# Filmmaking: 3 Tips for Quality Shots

By adding elements both in the foreground and the background, you achieve reminding the audience that what they're watching is three-dimensional. So to show how impactful this is in a shot, I filmed a brief clip kind of the same way twice. One version has a foreground element and one version does not. So let's watch that now so you can see the difference.
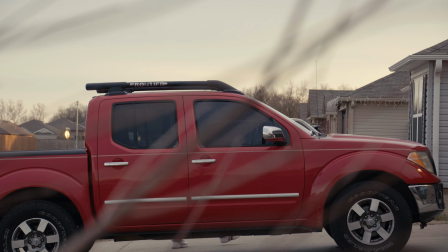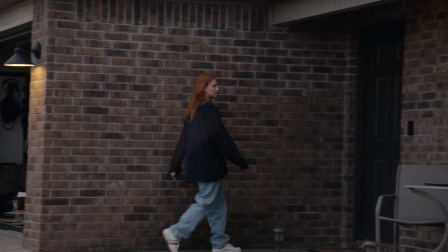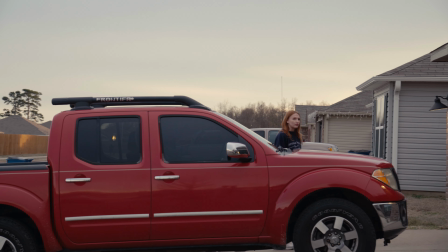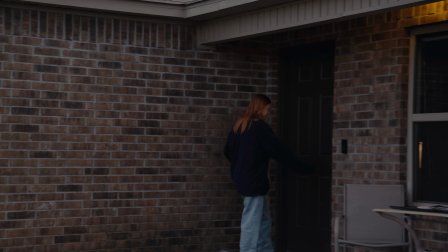So the second shot wasn't necessarily a bad shot, but in my opinion it was just missing something. It just seemed kind of like flat and boring, there was no depth in the image. By adding something as simple as a few dead tree branches in the foreground, totally changed the look of what we were watching. I recently rewatched Game of Thrones, and I noticed how often they achieve depth by using this exact same method in a lot of their shots. I notice it a lot in scenes with someone running or walking through woods and they have trees passing in between the subject and the camera.
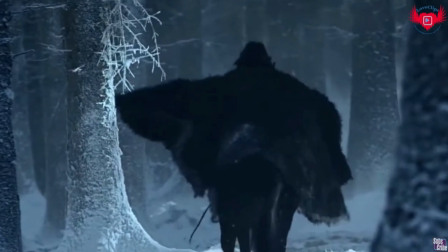324s
And by having that depth, it just adds a little like spice to the image. And a really simple and creative way that I noticed it was spoilers. In the episode when Daenerys attacks the Lannister fleet with her dragon, in the beginning of that episode, there is a brief shot showing the Lannister army marching, and the camera was just sat in the grass.
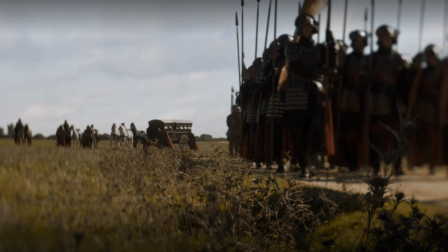346s
You could see some grass in the foreground and the Lannister army marching in the background. And just by putting the camera down onto the ground and showing some grass in the foreground, they added depth in their image. And last but not least is a method that I personally have the hardest time with, but I'm going to try and talk to it today, and that is lighting motivation.
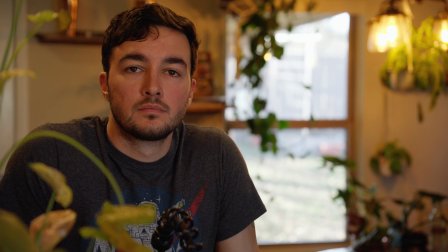366s
I like to start out by having all the practical lights in the shot on.
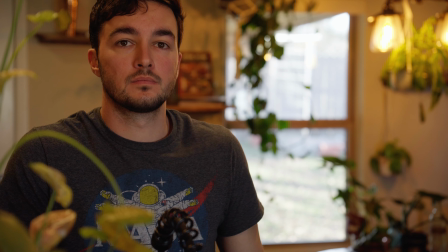370s
This usually makes for a flat image like you can see here, but it's a good indicator to show how much available light you have without introducing anything else.
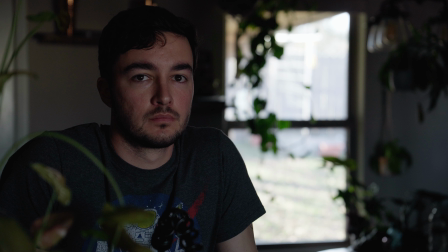378s
My next step is to do the opposite. I turn all the lights off in the shot, and then I kind of just build up from there. There's a window across the room from me providing some light on my face, and rather than flagging that off,
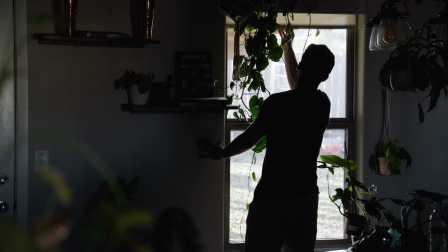388s
I'm going to keep it because I like the levels it's providing. Next, I wanted to close that shade behind me because it actually acts as like a nice shade of diffusion.
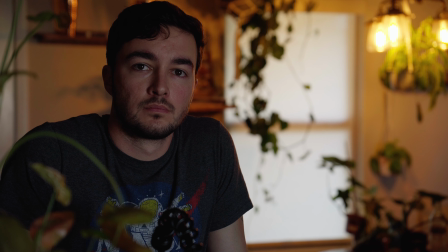397s
And I like the look of this rather than being able to see out of the window because I found it kind of distracting. And here's where the motivated part of light motivation comes in.
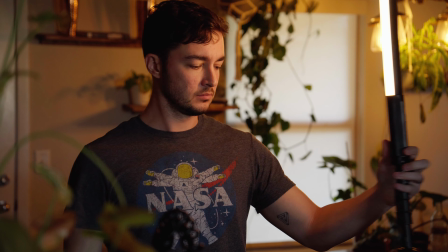405s
I wanted to play on that chandelier behind me as motivation for an edge light, so I used my trusty Ulanzi tube light, set it roughly the same color temperature as the bulbs behind me,
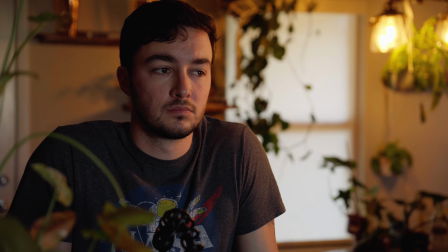414s
and set it just off screen right to motivate the chandelier light.
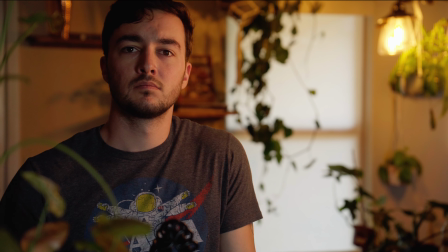417s
In adding that tube light, I feel like I lost some of that daylight that I previously mentioned that I liked in the shot before,
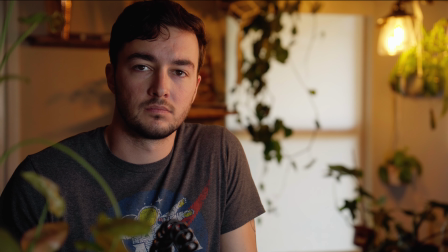423s
so I wanted to add that back by using my Godox light with a softbox on it, just off screen right.
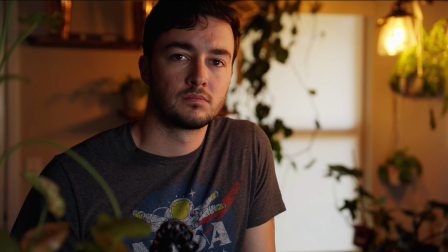428s
And there you have it. Using only available daylight, a practical, and 2 technical lights, we were able to turn a flat, boring shot into something a little more contrasty. I can't close this video without doing the classic YouTuber thing where I leave a bonus tip at the end. Recreate shots that inspire you. When you set out to recreate a look that inspired you or you thought just looked nice on camera, you may not nail that look perfectly in the end, but you are almost guaranteed to learn a lot along the way. For example, this setup was not my unique idea. I actually had just recently watched a Brady Bessett video where he used a very similar setup, and I thought it looked nice and wanted to incorporate that look in my next video, so here I am. And maybe Brady got this idea from something else that he saw, and so, you know, what is art but just this continuation of evolving ideas from one person to another?